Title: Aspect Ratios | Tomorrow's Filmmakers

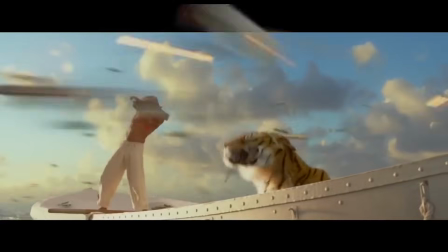[8:01]
Or in Life of Pi, there's a few dream sequences where objects in the movie are interacting with the aspect ratios and going on top of them,
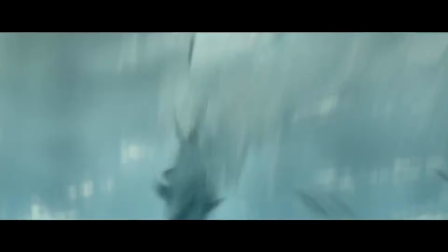[8:10]
and it gives almost like a jumping out of the screen kind of effect. So all of this is done purposefully just to communicate a message to the audience.
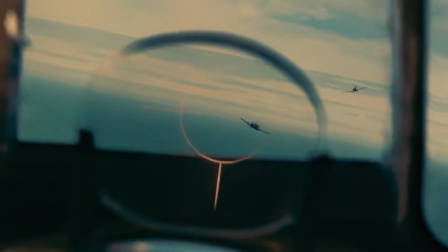[8:19]
So yes, you can use different aspect ratios to give a certain feel, but what is even more impressive is some directors change aspect ratios in the middle of the film to communicate a message.
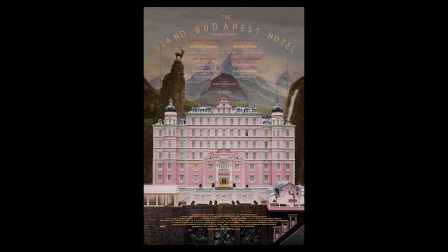[8:33]
For example, the Grand Budapest Hotel jumps between 3 different time periods in the film: the 1930s, the 1960s, and the 1980s. And Wes Anderson communicates those time periods by the different aspect ratios.
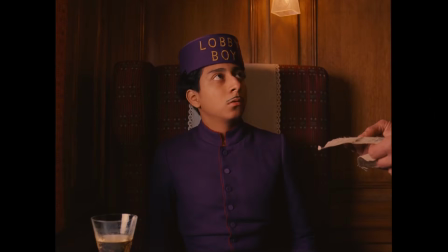[8:49]
So anytime it's in the 1930s, it's a 4:3 aspect ratio with the black bars on the left and the right.
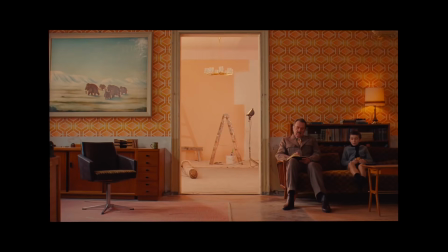[8:55]
In the 1960s, it's a different aspect ratio. In the 1980s, it's a 235:1 aspect ratio.
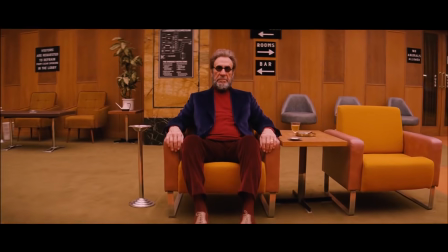[9:02]
So anytime you jump between these different time periods, you always know where you are because of the aspect ratio size.
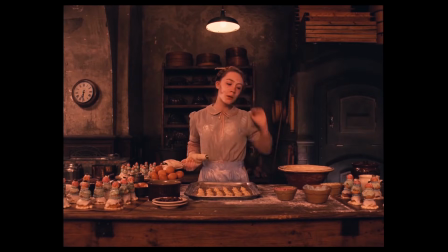[9:10]
And there are some movies that change the aspect ratio very obviously.
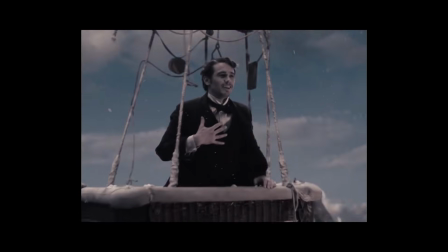[9:14]
Like Oz the Great and Powerful, at the very beginning, it's a 4:3 aspect ratio, black and white,
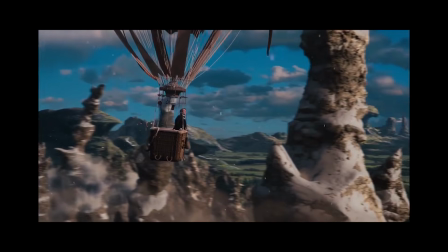[9:20]
and then whenever he comes into the land of Oz and it's amazing, the screen slowly widens and it turns into color.
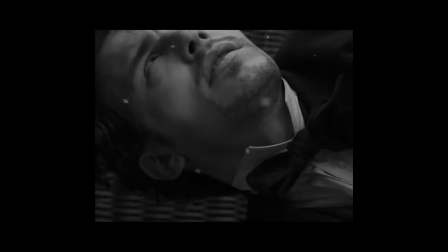[9:27]
So you start out with this very small frame, and by the end of it, whenever you're in the land of Oz, it just blows you away because not only does it turn to color,
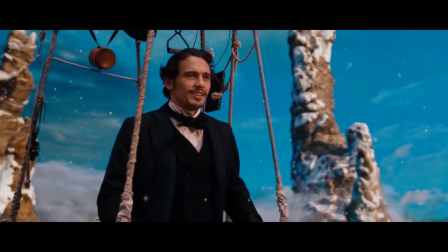[9:36]
but the screen gets larger and you just feel how amazing it is.
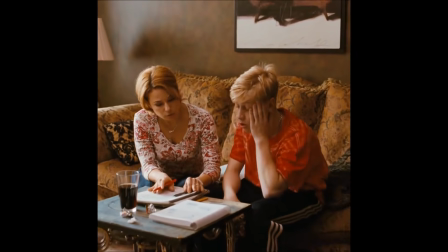[9:41]
There was a movie that came out in 2014 called Mommy, and it was actually shot in a 1:1 aspect ratio, which is a very small box.
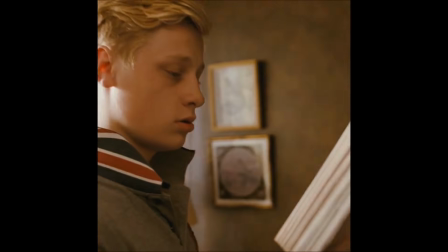[9:49]
So our main character feels small and insignificant and claustrophobic, and we feel the same way too.
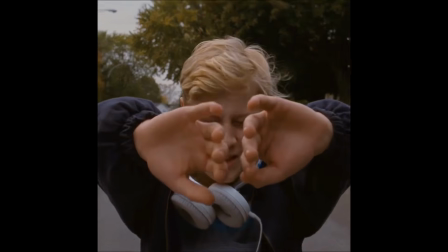[9:55]
Well, in the film, the main character actually stretches the aspect ratio to a normal size.
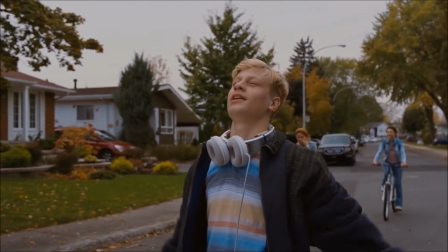[10:02]
And whenever he does this, it feels like a breath of fresh air to not only the character, but also to the audience.
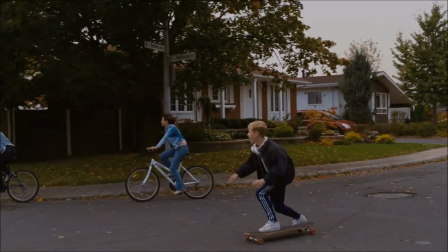[10:08]
We are feeling the same thing he is feeling by widening the aspect ratio.
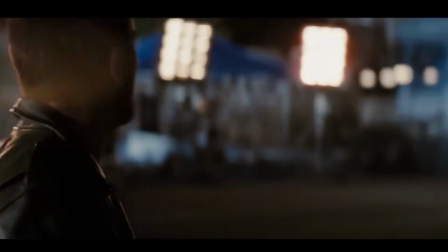[10:14]
Scott Pilgrim vs. the World changes aspect ratios whenever there's a fight scene, and so on and so forth.
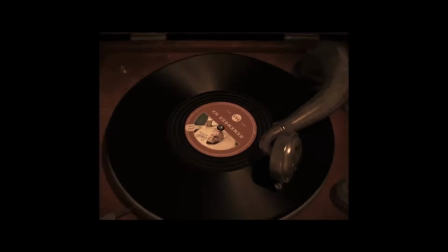[10:20]
There are tons of movies out there that change aspect ratios in the middle of filming to communicate a message to the audience. Now that's a very obvious way of changing aspect ratios, is just switching back and forth, but my favorite way that directors tend to use it is to use it very subtly so that you don't really see it, but your brain can see that something is happening and you start to feel a certain way. For example, in The Dark Knight Rises, Christopher Nolan shot in IMAX and in 235:1.
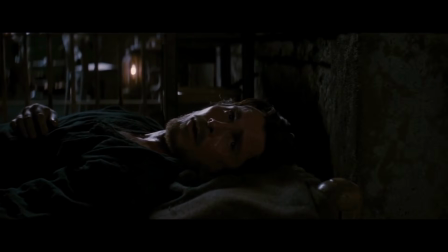[10:50]
So some shots have the black bars and some shots have no black bars because it's IMAX. Now, whenever Batman and Bane are about to have their very first fight, you see the black bars,
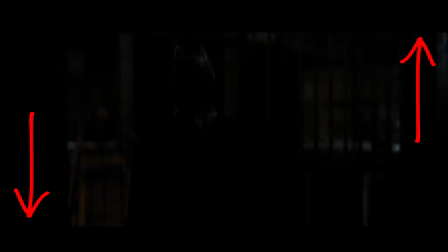[11:02]
it's widescreen, and then right whenever the gate closes, those bars are gone and it's IMAX.
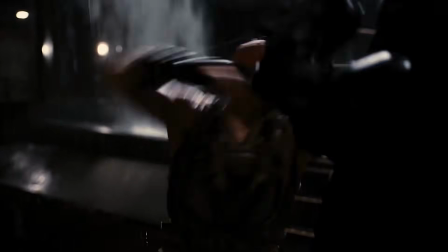[11:07]
And it gives you the feeling of something massive is about to happen. They are about to fight, something bad is about to go down. So the aspect ratio changes, but it's not something that you notice,
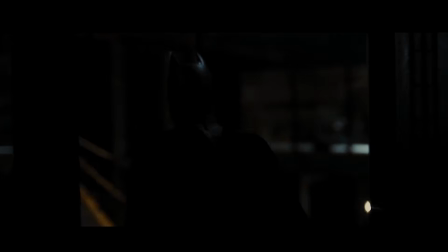[11:19]
but your brain automatically starts thinking like, oh, this is serious, this is going to be something massive.
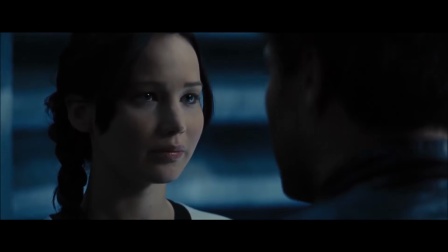[11:25]
In The Hunger Games: Catching Fire, it is shot in 235:1, which is normal widescreen.
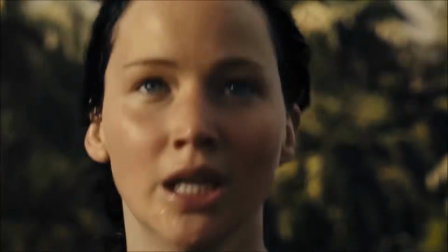[11:31]
But everything that takes place in the battle is shot in IMAX.
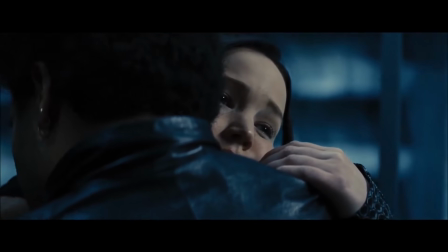[11:35]
So whenever Katniss is about to go to the battle, it's 235:1, it's intimate, it's close, you feel claustrophobic,
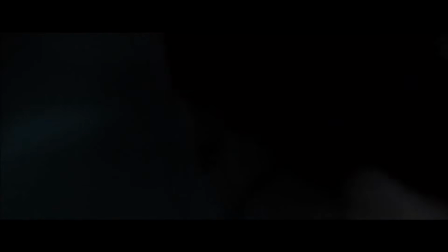[11:43]
and then right whenever she's going up the tunnel to the battlefield, those bars
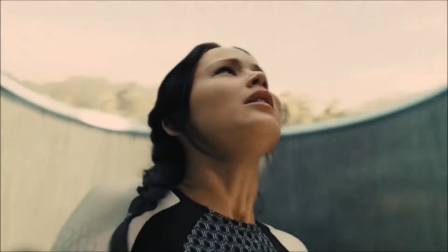[11:49]
slowly go away to where you are sitting there in the middle of the battlefield just seeing this massive,
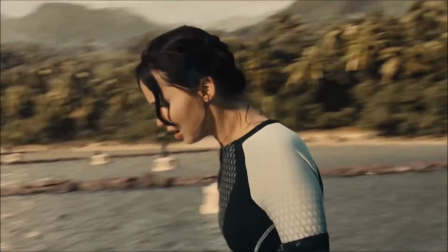[11:55]
overwhelming event. So you're starting to feel exactly what Katniss is feeling, this overwhelming amount of just this massive battlefield.
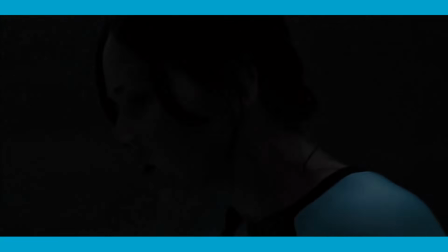[12:04]
So it starts in 235:1. As she goes up into the battle, it switches to IMAX.